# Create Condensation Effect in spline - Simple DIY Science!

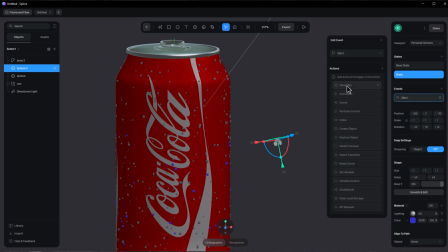then we'll create events add a transition and increase the duration
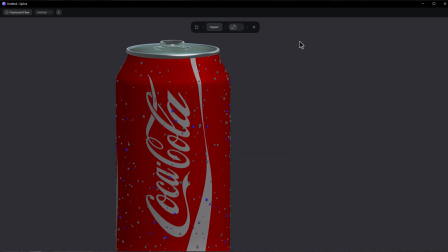when we go to play mode you'll see that our droplets are moving down basically this is how easy it is to create condensation for any object you want now that we know how to create the condensation let's look at the finished project
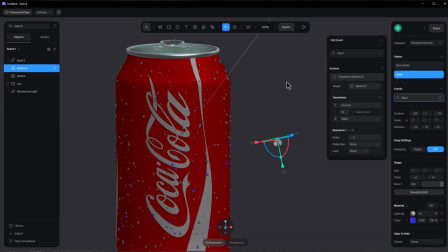I'll give you a few tips and tricks to add more realism to your scene first let's examine the droplets material.
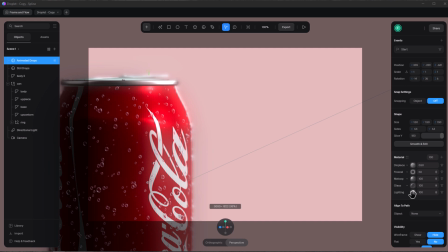The base material is very simple. We just used a glass material with a mat cap along with a fresnel. Nothing too special so far, but for the animated droplets, we use a displacement map to make them look more realistic as they move down. To demonstrate, let's turn off the static droplets and go to play mode.
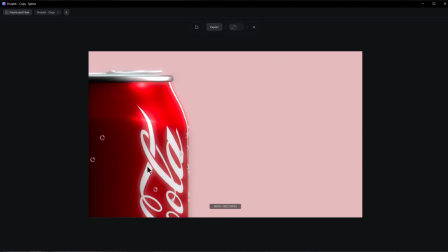Now you can see that as the droplets move down, they have a little bit of animation themselves.
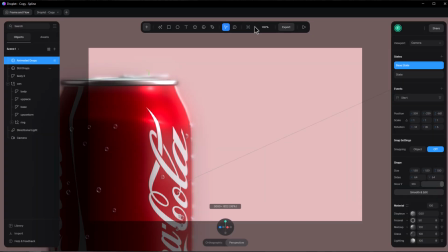You can achieve this effect by using a displacement map, creating a second state for it, and adding some movement to your displacement.
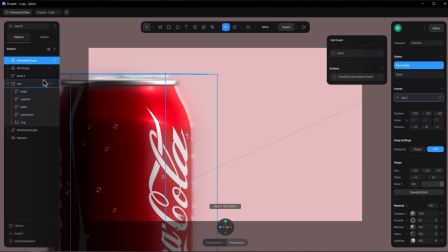Then you can create a start event and add a transition. Another adjustment we made was to the material of the soda can.
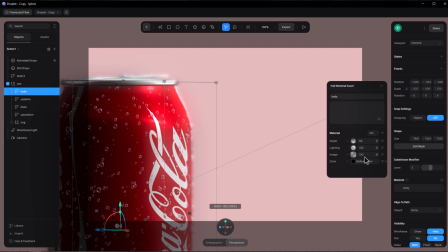We changed the lighting to physical to give it that metallic look. look. If we revert to the previous setting, which was Lambert, you can see it looks flat and lacks a metallic appearance.
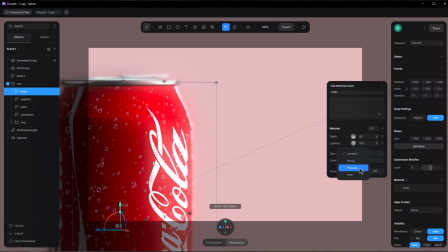Changing it to physical results in a more realistic finish.
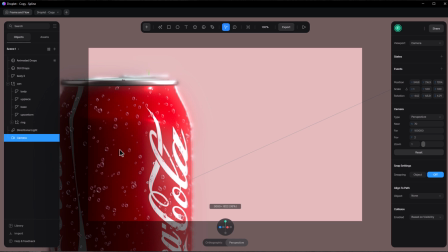It's also essential to have the right field of view for your camera, which we explained in our previous tutorial about the PS5 controller. You can watch that episode for many tips on creating better shots for your products. Additionally, consider using post-processing effects to enhance the visual results.
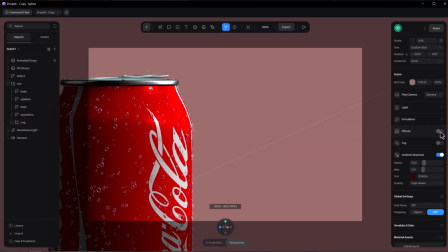If I turn off the effects, you can see that the scene changes drastically, so make sure to use these tools to your advantage.
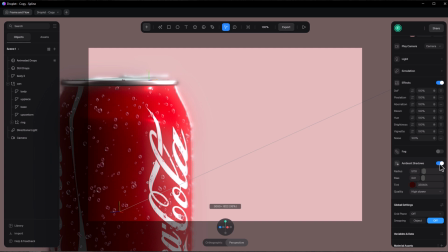Finally, adding ambient shadows will give you more realism as well, which we also discussed in our PS5 controller episode.
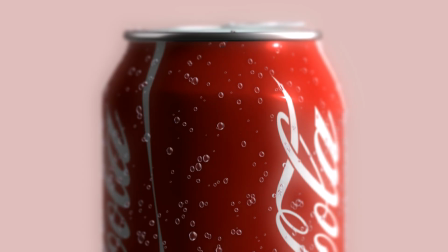This was a quick tutorial on creating condensation droplets and adding them to your objects.
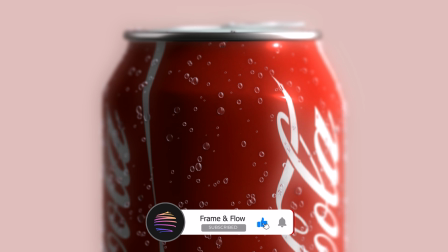I hope you found it helpful. please hit the like and subscribe button and we'd love to hear your thoughts as well.
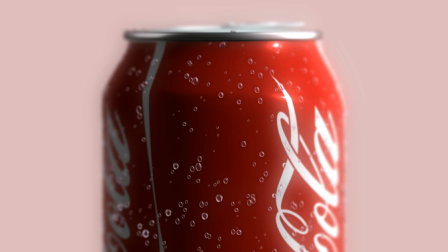Thanks for watching and take care.